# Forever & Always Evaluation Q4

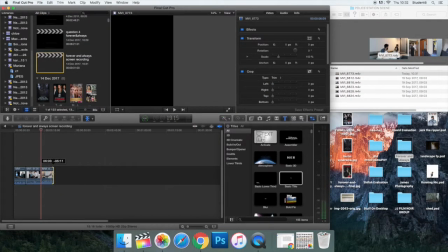249s
To start with, we chose the main parts of each scene as the shots had to be short and snappy, which is a main convention used in film trailers.
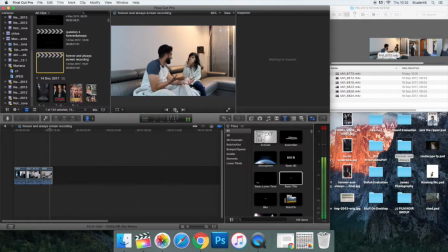256s
To do this, we used a trimming tool. One example is our date scene.
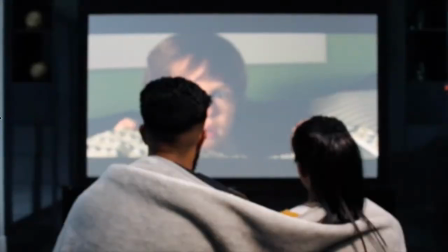261s
We shortened the footage so we could just show a part of them laughing, conveying their happiness.
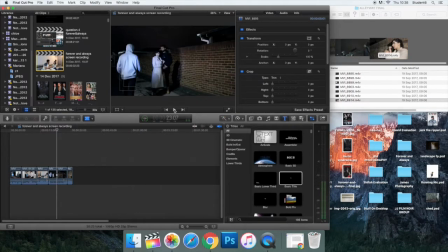266s
In order to achieve match on action, we used a blade tool, allowing us to have cuts throughout one scene to speed up the pace.
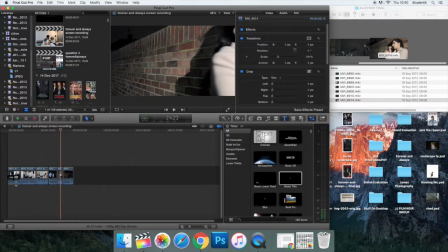274s
Final Cut Pro also allowed us to mute all of our clips, which we wanted to do because the camera audio was very unclear.
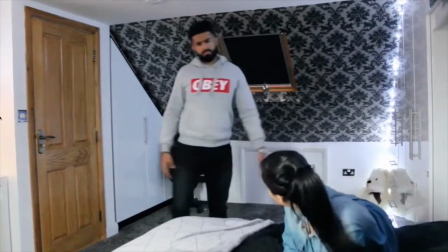280s
On top of the clips, we placed a mix of soundtracks and sound effects we got from Final Cut Pro itself and Google and YouTube too.
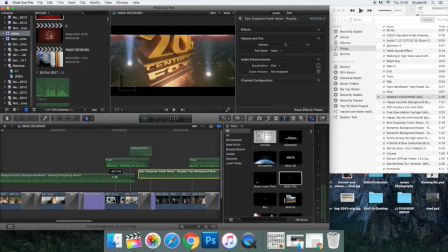288s
On this software, we were able to adjust the volume of our sound and as well as this allow the soundtrack to fade. This was helpful as it allowed a smoother transition when our soundtrack changed from being chirpy to an eerie, suspicious sound.
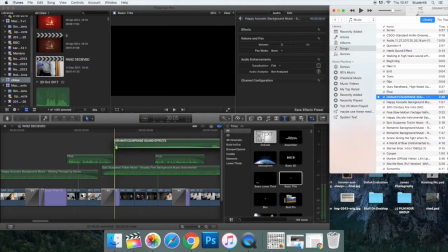302s
To add to this change in music, we faintly added in a dramatic sound effect found on Final Cut Pro,
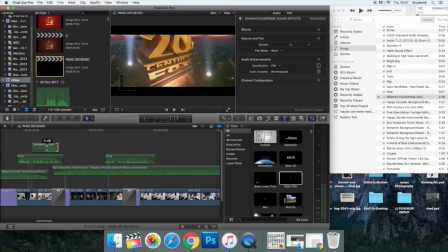307s
which again the software allowed us to lower the volume in order to allow continuity.
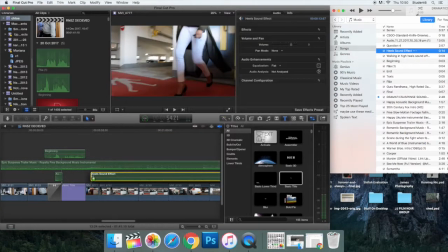313s
By adding in sound effects like the slamming door, it added realism into our scenes as we muted the original audio of it.
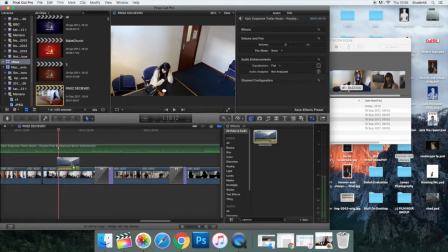321s
We also used Final Cut Pro to provide us with the CCTV filter, which we added onto our shots filmed in the police station.
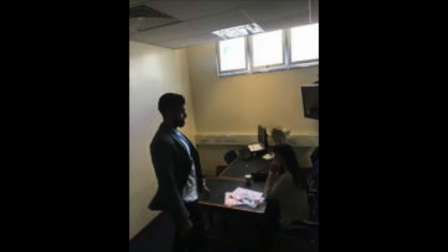328s
This added realism as our aim was to replicate CCTV footage in a police station interrogation room.
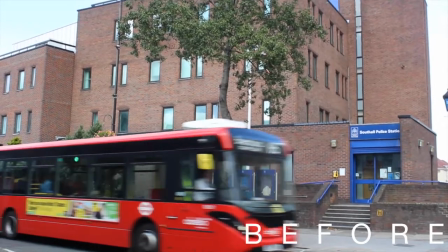336s
One of the main tools we used was a stabilizer. For some of our shots we were not able to use a tripod, causing our footage to be quite shaky.
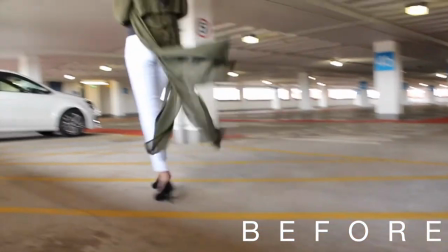343s
However, by adding this tool on, it created a much neater, professional look to our scenes as it stopped the rough movements.
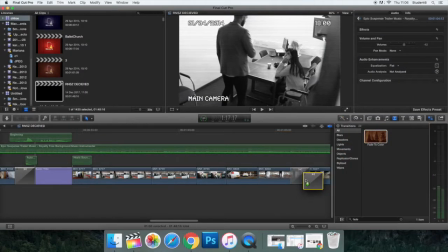350s
We used the fade effect as it allowed a smoother transition between each clip, causing integration in our film trailer.
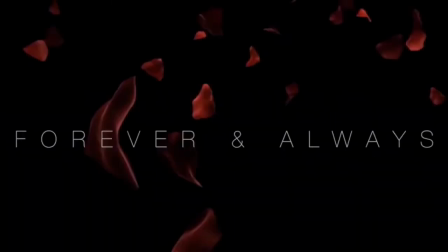357s
For our title screen, we used a 2D font style called Minimal.
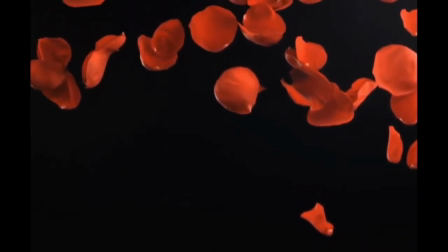361s
We wanted a clear and simple font, as in the background we imported an animated video of red roses falling from YouTube, which we wanted to stand out more.
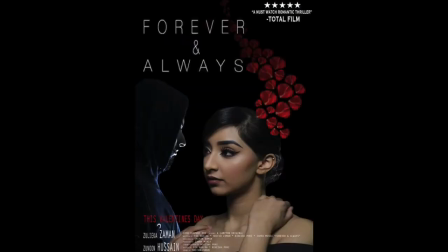371s
We inserted this clip of roses as we wanted this to be our theme throughout our film trailer and ancillary text, so our media products were recognisable to the public.
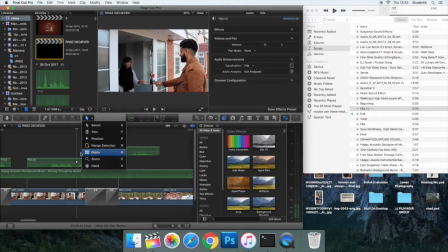379s
When we imported our voiceover audio onto Final Cut Pro, we were able to use a blade tool again to separate and rearrange the order so we can match the audio to the scenes.
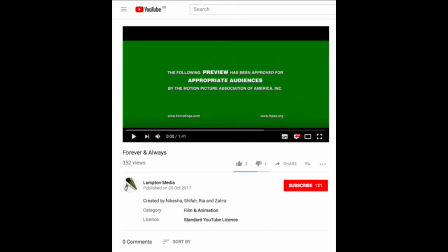389s
Once we completed the editing, we published our teaser trailer onto the school's YouTube page.
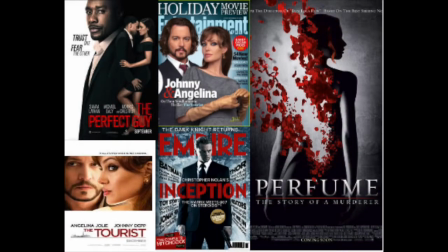395s
We next went on to planning our ancillary text. Again, we used Google to research film posters and magazine covers, and also to search what makes good ancillary text.
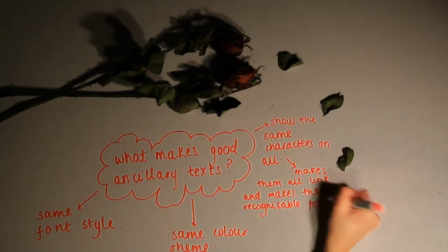404s
This helped us to know what to include in ours and get inspiration from films that link to our genre.
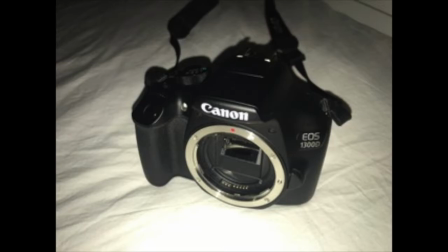409s
To take our pictures, we again used a Canon EOS 1300D camera.
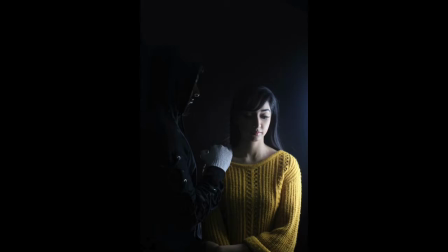413s
We took the photographs in the photography studio at school, which also allowed us to use the softboxes, which really helped when trying to achieve a sinister look.
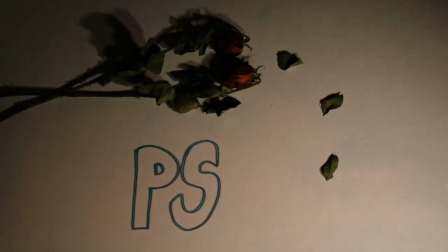422s
To edit both our poster and magazine, we used the software Photoshop.
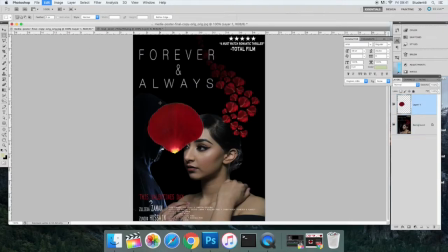427s
For the poster, we decided to only have our female character in shot and have roses coming out from her, as the roses are the running theme throughout our trailer and ancillary text. We used Photoshop to change the opacity of the roses so that the further away the roses were from her, the more faint they became, symbolizing her love is shattering.
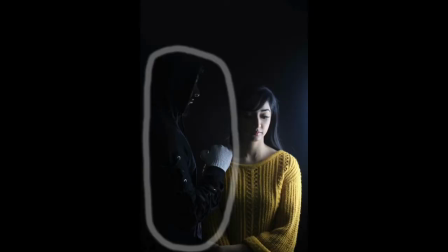446s
We also decided later that we wanted our male character in the poster, and so we copied him from another image we took in the studio.
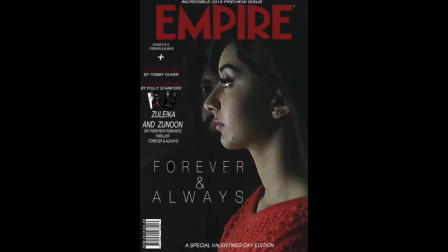453s
When it came to editing the magazine cover, we realized that our image was slightly out of focus.
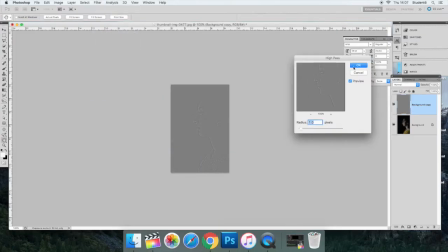458s
To fix this, we put a high-pass filter on the image to make it look more HD.
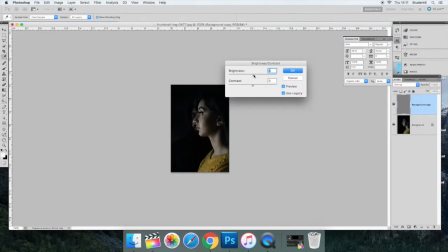462s
We also used the brightness and replace color tool to add some color back into our character's skin,
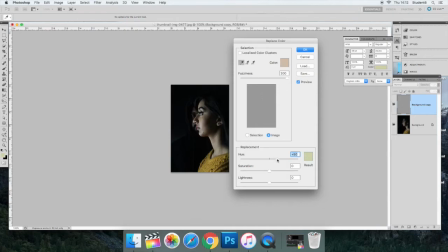468s
as by increasing our brightness, our model's undertone went grey. We then changed the color of her jumper to red to make it fit into our theme of roses.
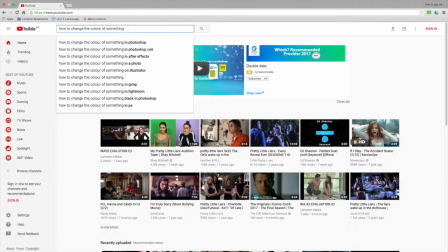476s
To do this, we used a color replacement tool. Throughout using Photoshop, we referred back to YouTube to watch tutorials.
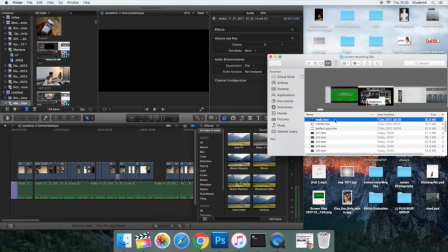484s
To edit our evaluations,
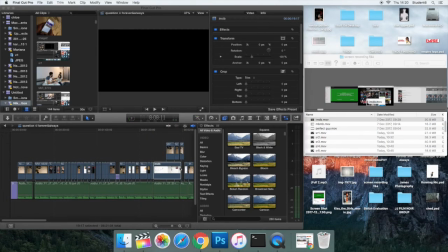486s
we again used Final Cut Pro and also QuickTime Player to screen record the process of editing our trailer and ancillary text on Final Cut Pro and Photoshop,
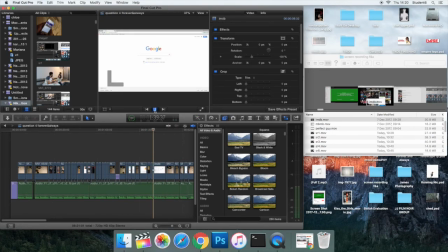493s
and also when using search engines like Google and YouTube.